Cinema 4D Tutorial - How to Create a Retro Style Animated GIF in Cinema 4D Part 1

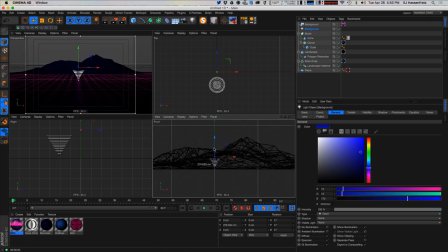And what I'm going to do is move this light source all the way to the back by the mountains here.
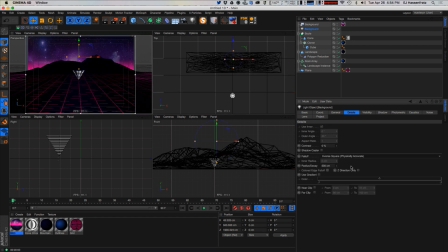And I'm going to go and make this have a little fall off here. Basically, what I want this light to do is just kind of cast a little bit of a hint of light
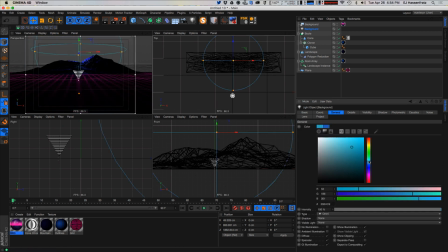back in the mountain so you can make out a little bit of the detail of that mountain range back there. So we're getting some really nice highlights on the outlines here.
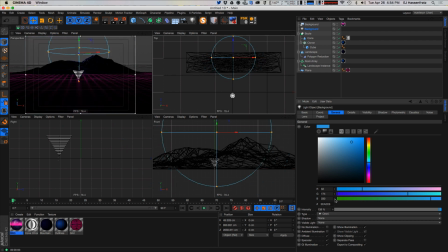And crank this up a little bit so we get it a little bit blown out maybe. I just want to get some light there so we get some of the details, and that just goes to black on the edges there.
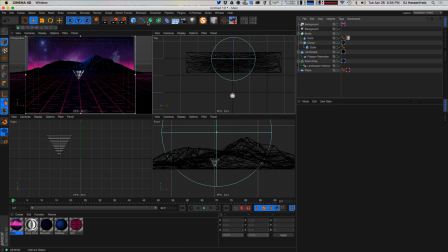Now what I want to do is go ahead and create a camera. So right now everything's looking fairly flat, kind of boring, because we need that extreme like angle or perspective.
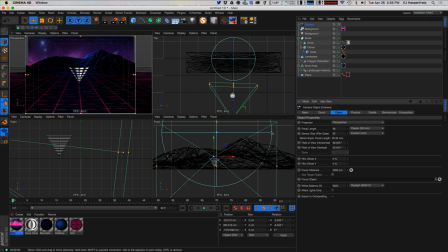So what we're going to do that is crank up the sensor size to 50 and bring down the focal length to like 15. So we got this extreme like depth here. So now that I have this here, I'm going to have to start moving some stuff around.
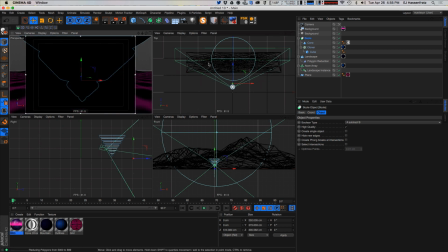So I'm going to move this cone back, because basically what I want to do is have the mountains in the back and the cone kind of more in the foreground. And this is where we can start going back into our landscape object and be like, all right, well,
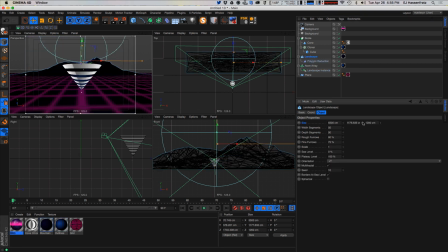maybe we need this landscaped object to be a little bit taller so we can actually see it behind the cone. We need to make sure we're moving both the landscape object and the instance up that has the atom array.
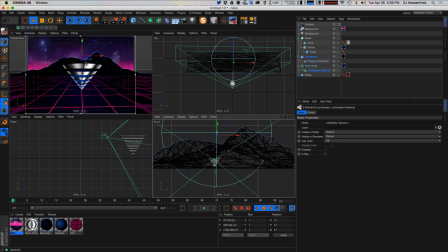There we go. Just move it up a little bit. So I want to see a little bit of the mountains and this cone. So there we go. And now let's go. And so now we got some lights in here.
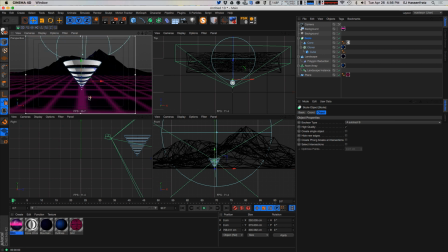Let's go back into our very boring grid texture now. Because we have like no reflection, no nothing on it so far.
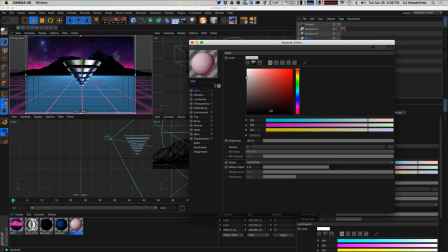And we can add like a color channel here and make this kind of dark blue.
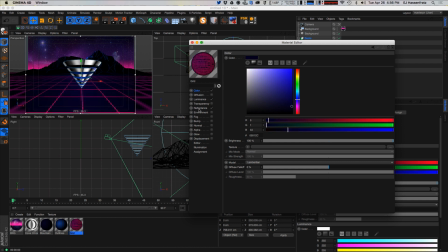And now we get some more like color from the specular channel here.
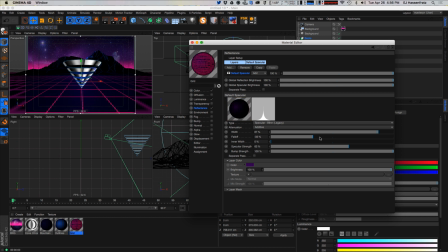Actually, purple looked pretty good. Now we're getting a little bit more color in that floor area. And what we can do to add a lot more hotness to it is add some reflection.
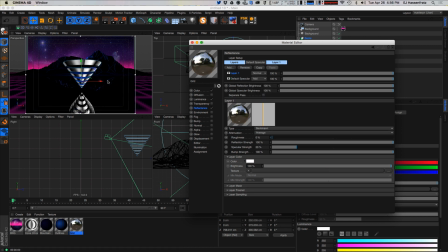And now we're going to start to get, reflections of the mountains, reflection of that chrome cone. But I don't want like 100% reflection. The first thing I'm going to do is go ahead and just kind of make this additive.
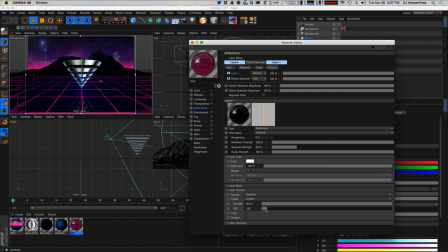And I'm going to go to the Fresnel, go to dielectric, and choose the preset to glass, because I just want this to kind of act like glass. And you can see that the reflection is going to be a little bit more muted. And I'm going to get rid of the specular and actually want to bring more reflection in there.
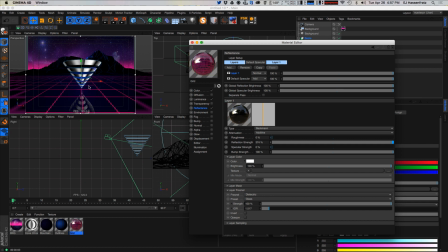I want to really see a lot more of that that mountain in the back there. And that's looking pretty cool so far. And what we can do is just kind of go in here and make some roughness.
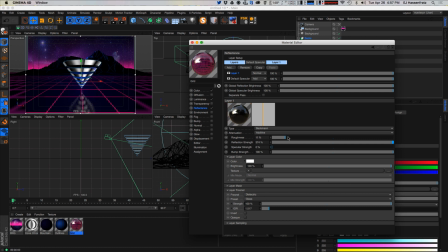And that's looking pretty good. So that kind of adds some really nice noise, kind of degrades the quality a little bit. And let's see.
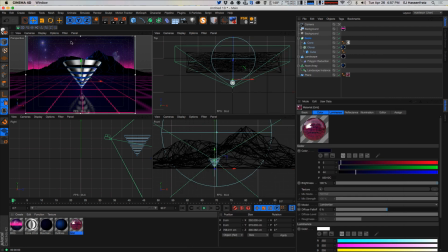So now what we can do is I want to see more of this environment, this star environment in my reflection.